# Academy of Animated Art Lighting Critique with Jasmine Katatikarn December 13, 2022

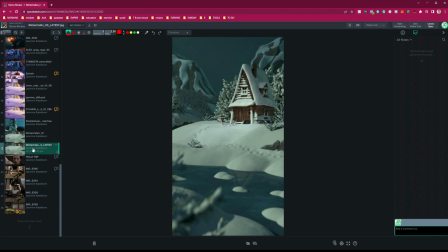I'm definitely feeling it, like it's more in the environment. From here, definitely like this, it's missing that, right? It was missing the sky. So really great job on that. Now let's look at the lighting.
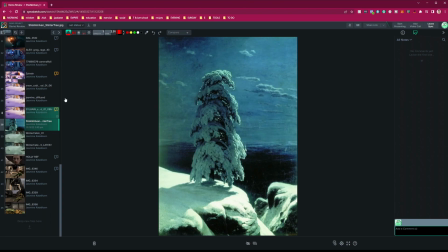So I'm looking at this one, and I pulled up the reference that you had with it.
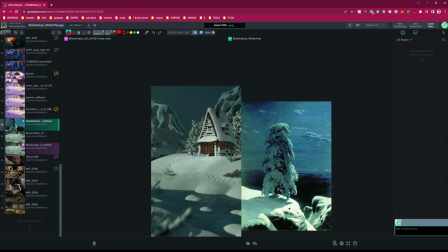So let's take a look. Overall, I think, the base of it is there. The big thing that I'm seeing, especially between your reference, well, there's a couple things.
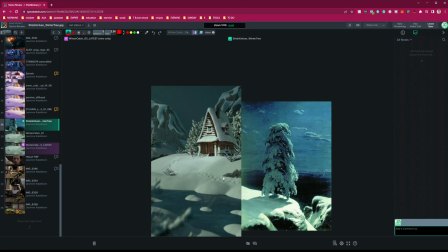The first thing is, I feel like your reference is definitely kind of like more stylized, more saturated in the color palette, where this is more desaturated. I don't know if that was intentional, but that's something to note.
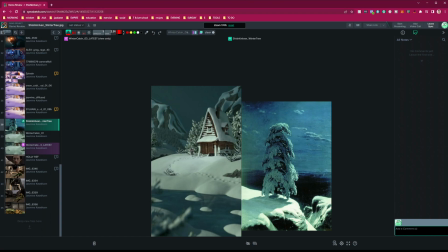But although I will say this is like super stylized, like super kind of pushed in the saturation, so I'm okay if, you know, you just decide you didn't want to go this far. But if you are matching like 1-to-1, look at the saturation levels.
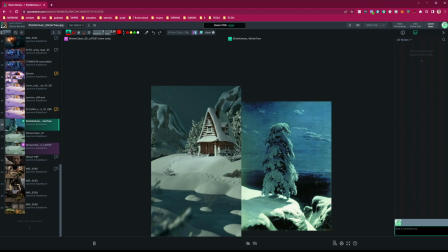The other thing I'll say is this one has a very distinct key light and it's backlit, right? And it's coming from this way. You'll see the shadow. The snow gets pretty bright.
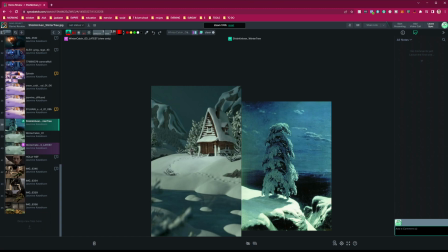That's pretty blown out, actually. I wouldn't go that far, but the big thing is there's this distinct key light. There's a mood here, where here I am not really seeing a key light happening.
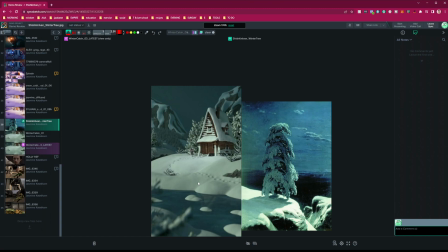So I guess that would be my question to you, is like, where is the key light? Where is this dramatic, if this is your reference? What is going on, right? So I would introduce, and I think it would just create more interest too, because honestly, like looking at this,
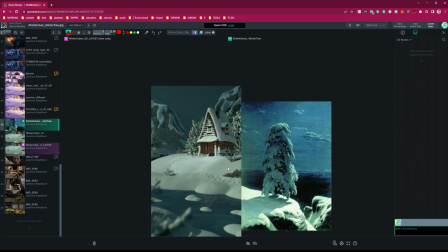I think in general, like it's got a good base, but it's not like, I'm not sure where to look. I'm just kind of looking at this like, okay, it feels like a scene, but there's nothing drawing my eye.
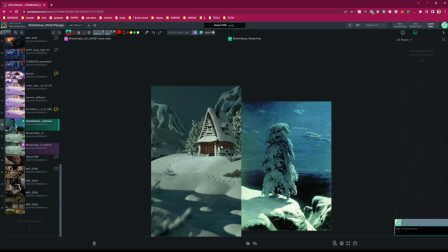I guess the house is kind of drawing my eye, but that's just because it's the object in the scene. But you really want to like draw some interest. So I would choose a key light. Like, and I do like this idea of being backlit, because I feel like,
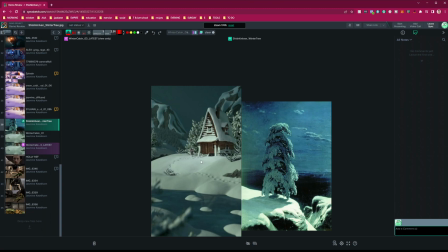especially with this, I'd be curious, because I see a lot of like frontal lit versions of this cabin. But how cool it would be, like, I don't know, maybe like a backlight coming from like this direction over here.
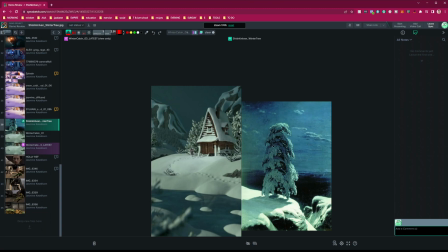Or maybe this direction. I'm not sure, right? Play with it. Like in this reference, it's coming from this screen right side. So it kind of be like, kind of hitting here. That could be interesting, and having this like dramatic shadow really be hitting here. But that would be hard to achieve just because,
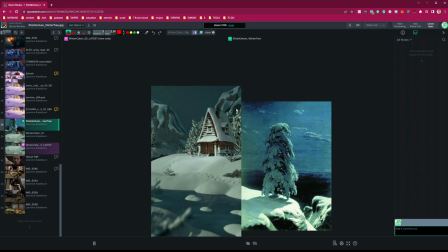I mean, it wouldn't be too hard, but this mountain feels a little too close for that to be more realistic. But maybe like cheat it a little bit that way, or you can go the other direction. You can, you know, have it coming here. But I think it'd be really interesting to pursue a key light
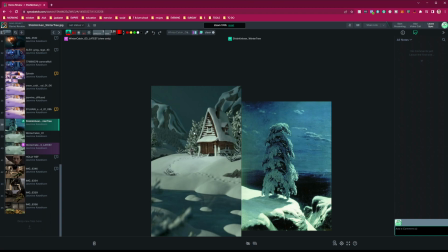that's a little bit back rimmy instead of just the key light that's straight on. So I would start experimenting with that. Have fun with it. Keep your reference up. And yeah, I can't wait to see the updates on this. Good job, by the way. And yeah.
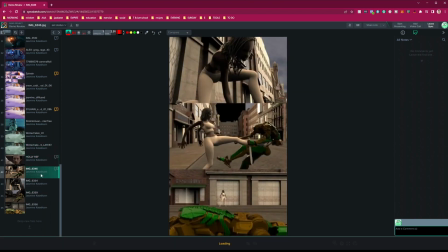And next up, we've got Holly. So Holly, you're doing a good job of like troubleshooting, and like also I did see your notes where,
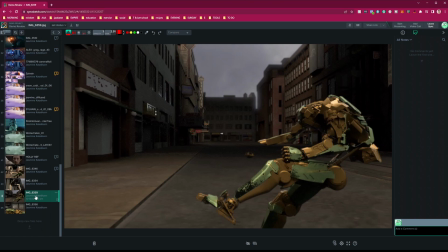you know, Discord said that it was questionable content, so I think that's interesting for those watching. Questionable, apparently Discord has a thing, if it's questionable content, they won't allow you to post it.